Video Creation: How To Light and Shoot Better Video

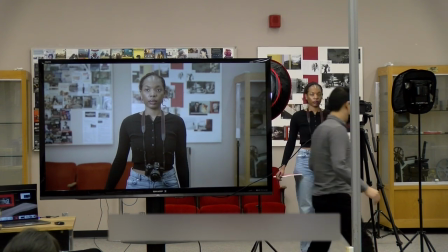(38:26)
Okay, let's notice Kiki's right side, right? I'll turn on the light. And I'll get someone else to come up also so you can take a look here.
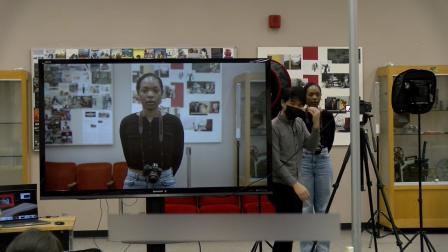(38:38)
I'll turn it back on. Keep an eye out on the screen.
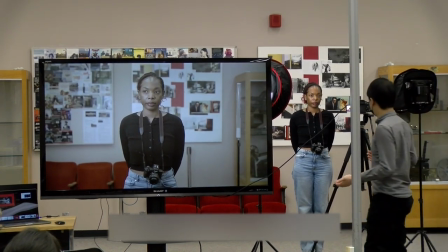(38:44)
Okay, so let's say this is the key light, We can adjust it as necessary, but for our purposes we can leave it at that.
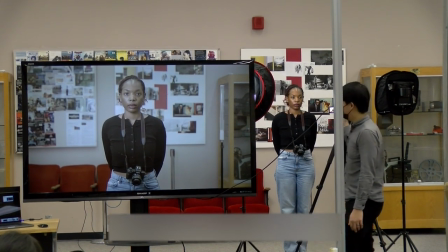(38:52)
I'll turn on the fill light and then you can see what it does.
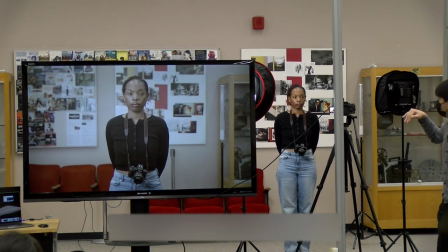(38:55)
And I'll have to play around with the levels so that it doesn't, so that it can fill some of the shadows.
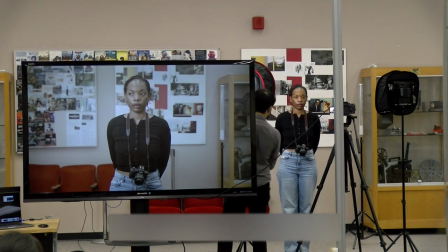(39:03)
So, if I move this light a little bit to this side, what happens to the left side?
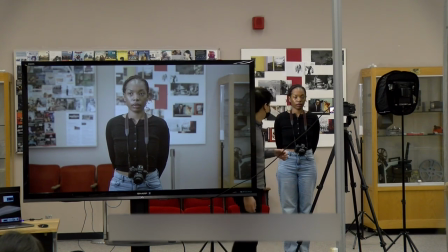(39:13)
You have less light. Yeah, more shadows, right? There's more shadows. So if I put it here, what does this look like? Here. A lot of shadows, right? And if you want to do a dramatic scene, this is the one to go for. But something basic or pleasant, usually 45 degrees.
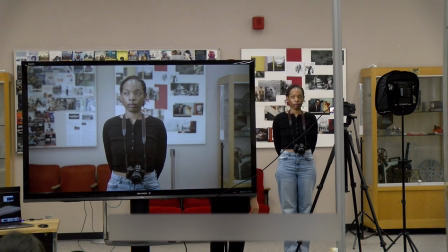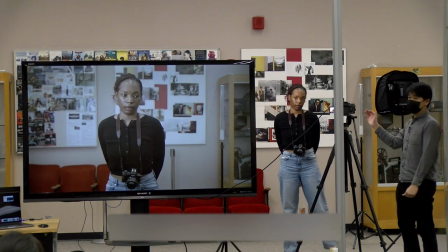(39:39)
Can somebody else take a piece of play so that he can take over as well? So you can go ahead and take over there.
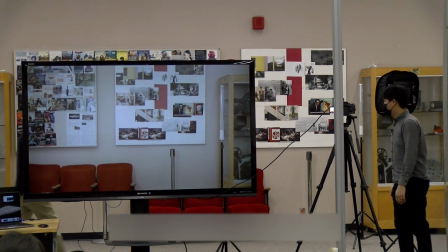(39:48)
What's that? Just there.
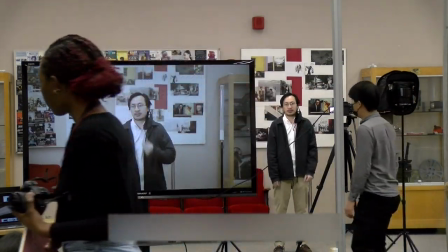(39:52)
A little closer.
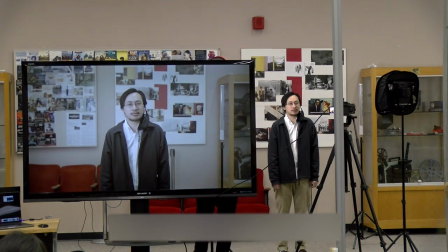(39:57)
Alright, so again, keep an eye out on the shadows on the left side. The more I bring it here, you'll see that there are less shadows, but there are still some shadows.
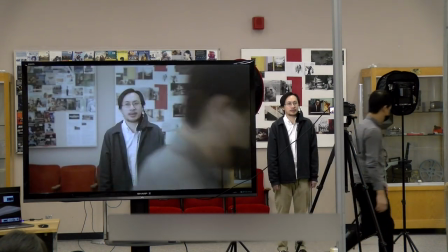(40:12)
Alright, let's turn on the fill light.
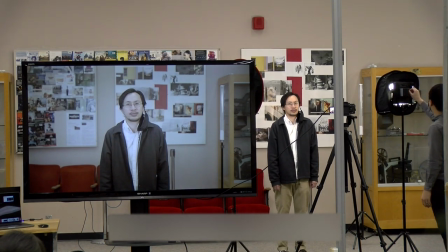(40:19)
So this is really bright right now, so I have to slide it down.
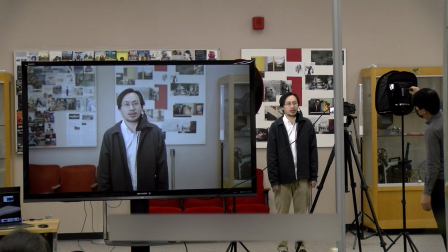Keep an eye out again, I'm going to turn it off.
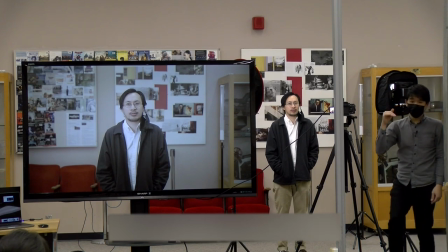(40:33)
You can see that it starts to fill in a little bit of the shadows, right, on the left side.
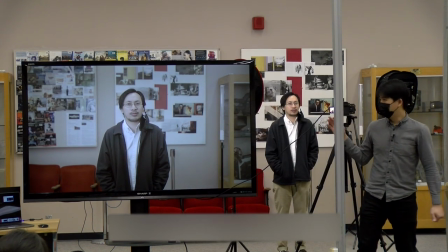(40:39)
And depending on the look you're going for, you may not want both sides of their faces to have the same intensity of light.
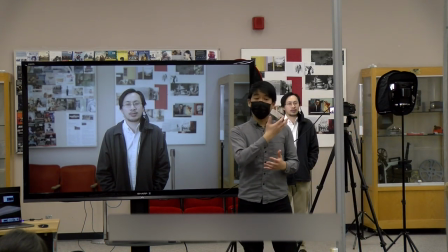(40:46)
To make it more dynamic, usually a gradient, it's nicer. It's more engaging.
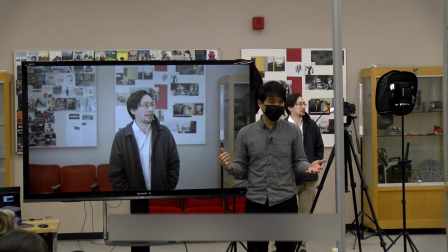(40:52)
Unless it's more like news, TV news or makeup tutorials, you see like they have a ring light right in front of them.
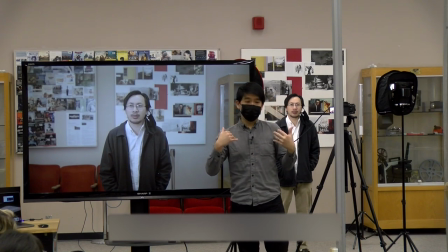(40:57)
It gives them an equal proportion of light for the entire faces. So for those kind of videos, yes.
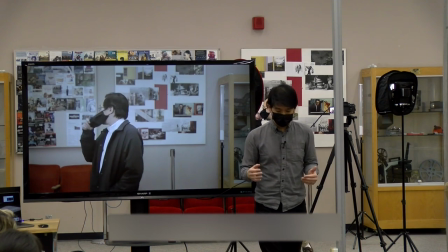(41:04)
But for something that's an interview,
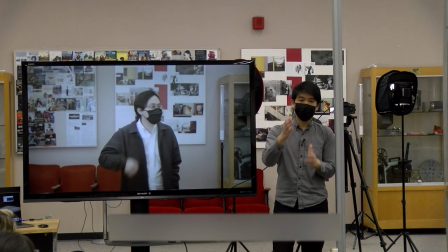(41:06)
or even if you want to make your own talking to camera videos more engaging, this is something that you can play around with.
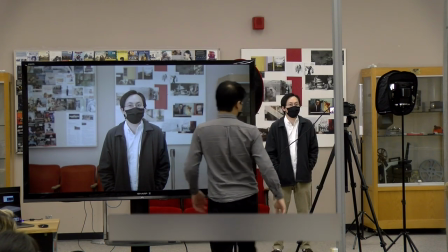(41:15)
So it feels nice on this side. All right, and then the last slide.
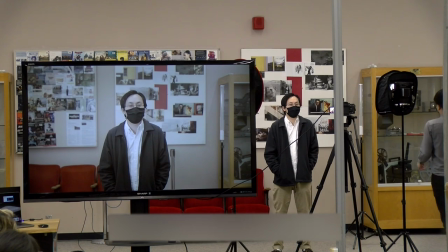(41:22)
So for this demo, I'm using what we call a tube light right here.
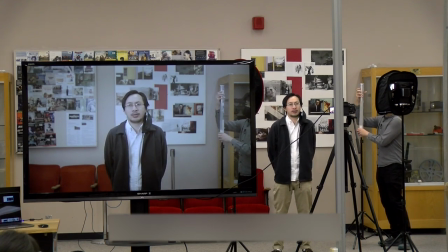(41:32)
So these ones are fairly new.
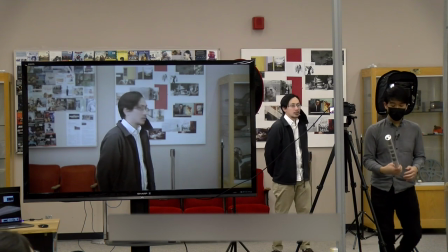(41:38)
These ones are good because they can stand and then they're long.
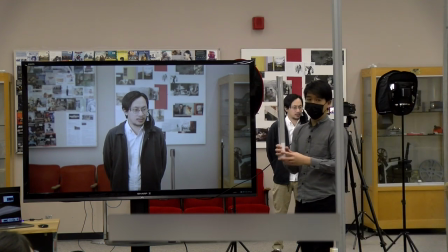(41:43)
So when you get light from a tube light, you get the direction of this makes it more pleasing.
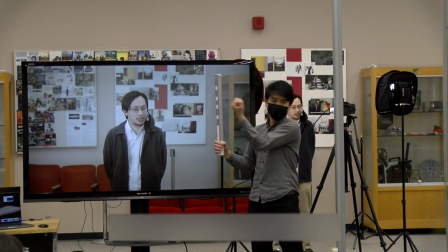(41:49)
As opposed to one spotlight, which might be just hitting your face, might not be as pleasant.
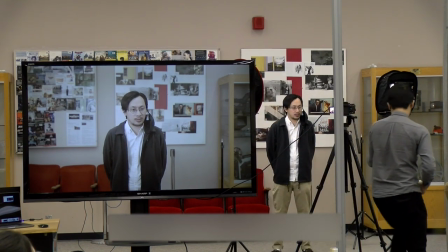(41:56)
Okay, let's try this out here.
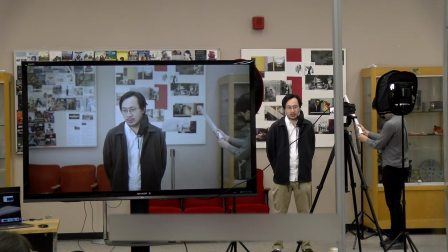So keep an eye out on Tian's shoulder and hairline at the back. See what happens.
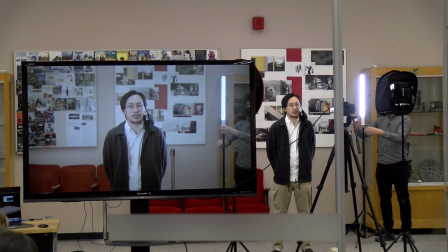(42:15)
So what happened here? Some little pictures of his hair on. Yeah, there's like a highlight, right? Like a contour on this side. Right? If I turn it off, it's probably really bright. Then you ton it down a little bit more. So notice the interaction between Tim and the background.
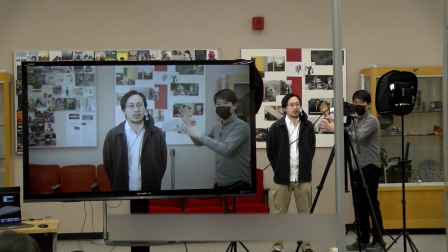(42:35)
There isn't much separation right now. Maybe there is because the camera helps blur out the background a little bit. But if you want to emphasize that and separate him from the background even further, you're bringing a hair light or a backlight.
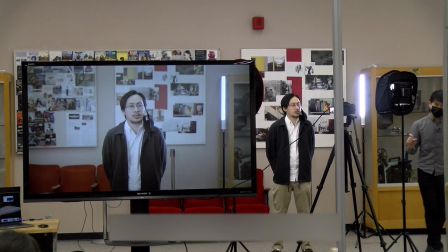(42:50)
Sometimes the effect can be really subtle, but it makes all the difference in the world.
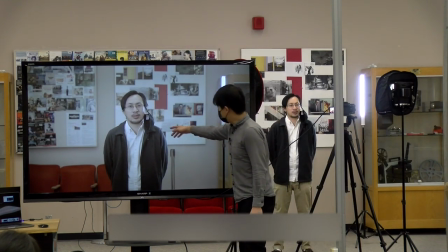(42:57)
I could probably even tone it down a little bit more. I feel like it's still really bright on this slide. especially on the side of the face.
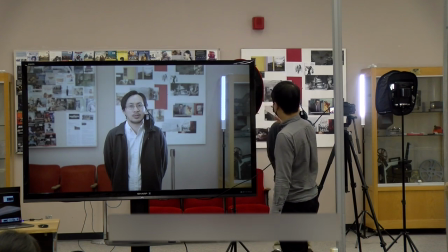(43:02)
I could probably move it a little bit to this side and sometimes you may have a light that is outside of the frame. If we say we had a taller light stand we could put the light over here pointing down this way.
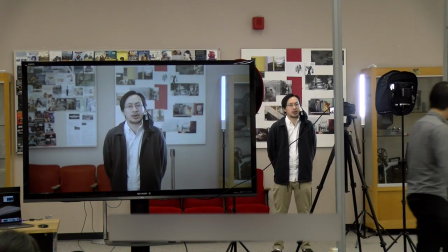(43:16)
But let me turn it down a little bit.
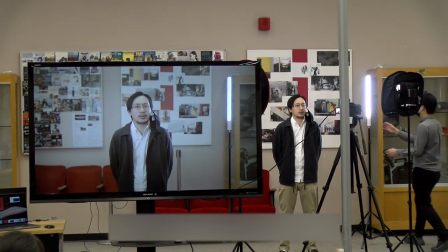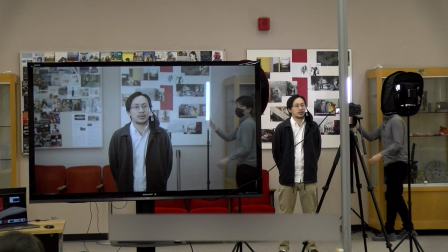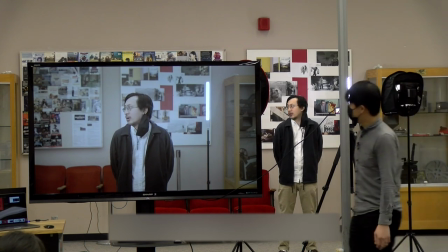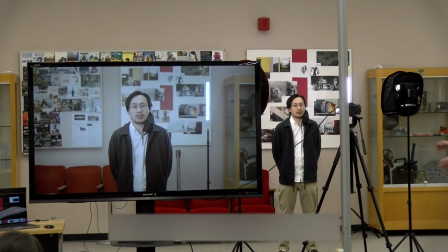(43:34)
Yeah all right so let me turn off the key light and the fill light so
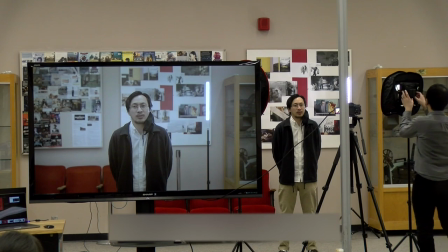(43:41)
you can take a look at what this looks like right with the backlight so
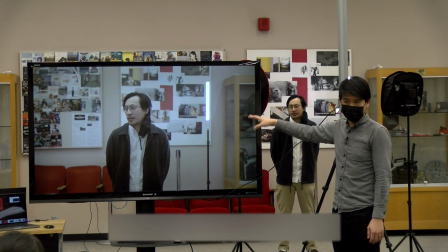(43:51)
what happens here is that it's a little hot he's almost in the shadows all of him is in the shadows and have a light light in the back so
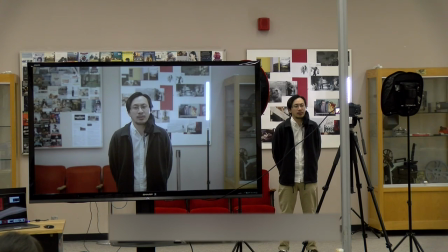(43:58)
it's not that great but see the interaction of now adding a fill light this is much better than just with the backlight because now there's a little bit of light hitting space now
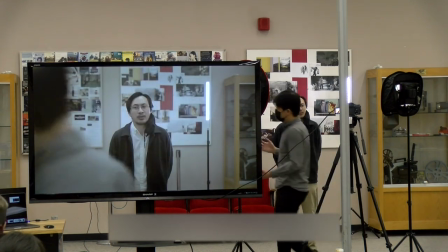(44:12)
when we have the fill light this is when we bring it all together and
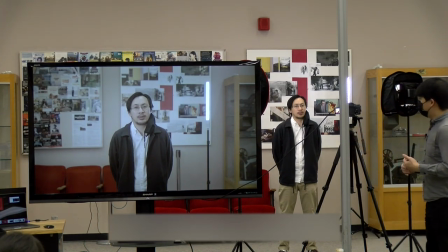(44:20)
you can tone it down depending on your scene I usually like to start with the key light and play around things with the key light first and then move on to the fill light and sometimes the backlight most of the time if I'm filming by myself
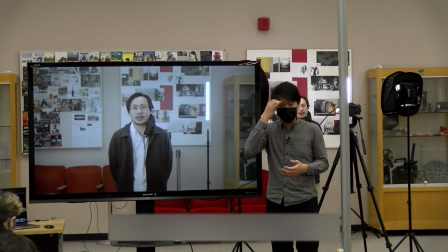(44:32)
sometimes I just have a key light because you know I don't have someone else who can help or maybe has the key light and a fill light
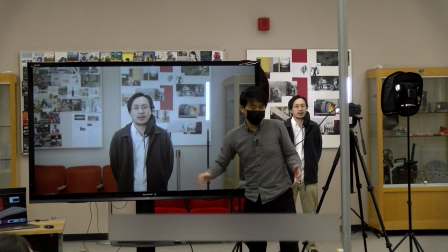(44:40)
and sometimes the fill light can even just be the backlight it depends on what you have available but if you have three lights if you have three stands
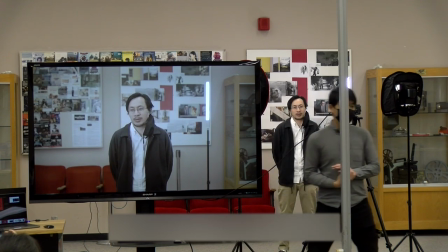(44:48)
then you can try at least with a three point lighting system yeah question on the lights if you don't have it you
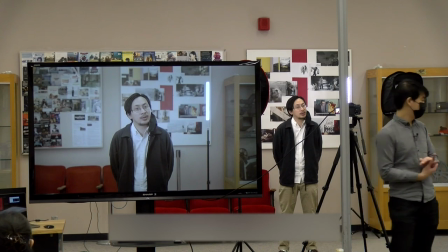(44:57)
have to hold it in such a way or just position it the same way as you would put it on yeah good question that's a really good question
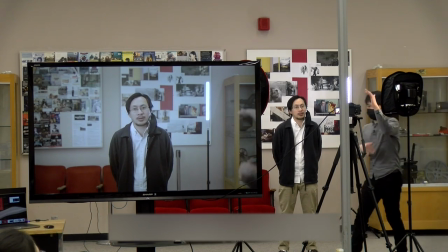(45:04)
so I don't have a reflector with me but let's say if I had something like this you have to take the key light into consideration so if most of the light is in this direction then the reflector maybe putting it around here will bounce some light back into our
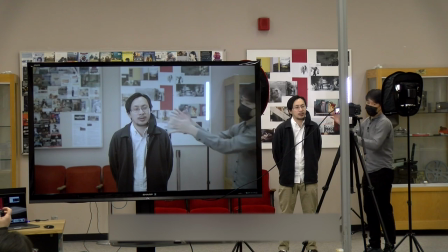(45:20)
talent okay you can put it here as well and it'll bounce some light here that will wrap around the space a little bit but in that case this will
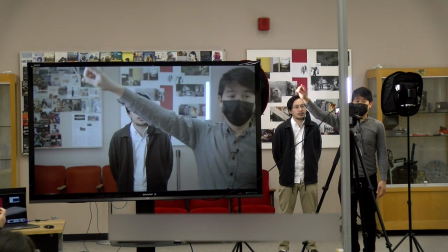(45:29)
have to be also a little brighter right because then light travels and then the further it travels
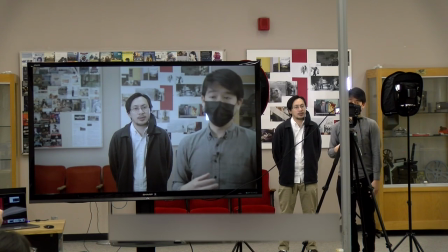(45:34)
it loses intensity right so that's something to keep in mind as well but in a page on budget,
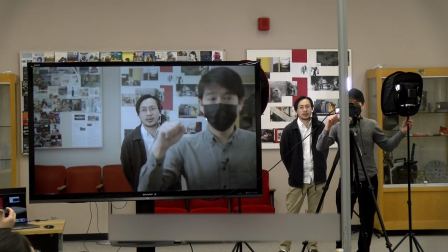(45:40)
just use a reflector. There are stands that have like clamps that you can clamp a reflector or like a board to it, and you can use that to balance light.
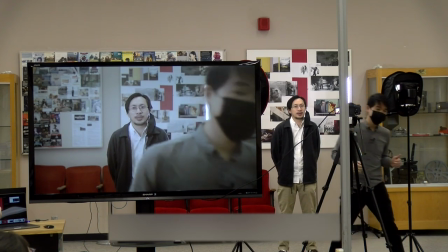(45:50)
Yes. Yeah, go ahead.
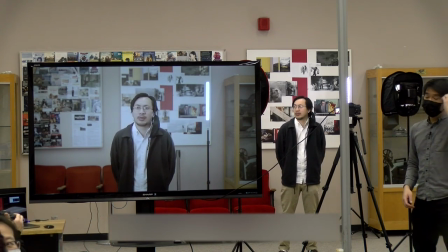(45:55)
I'm kind of confused on how to use the reflector, and then something that's kind of tripping me out is that in like from my visuals one side of his face kind of kind of looks darker than the other side.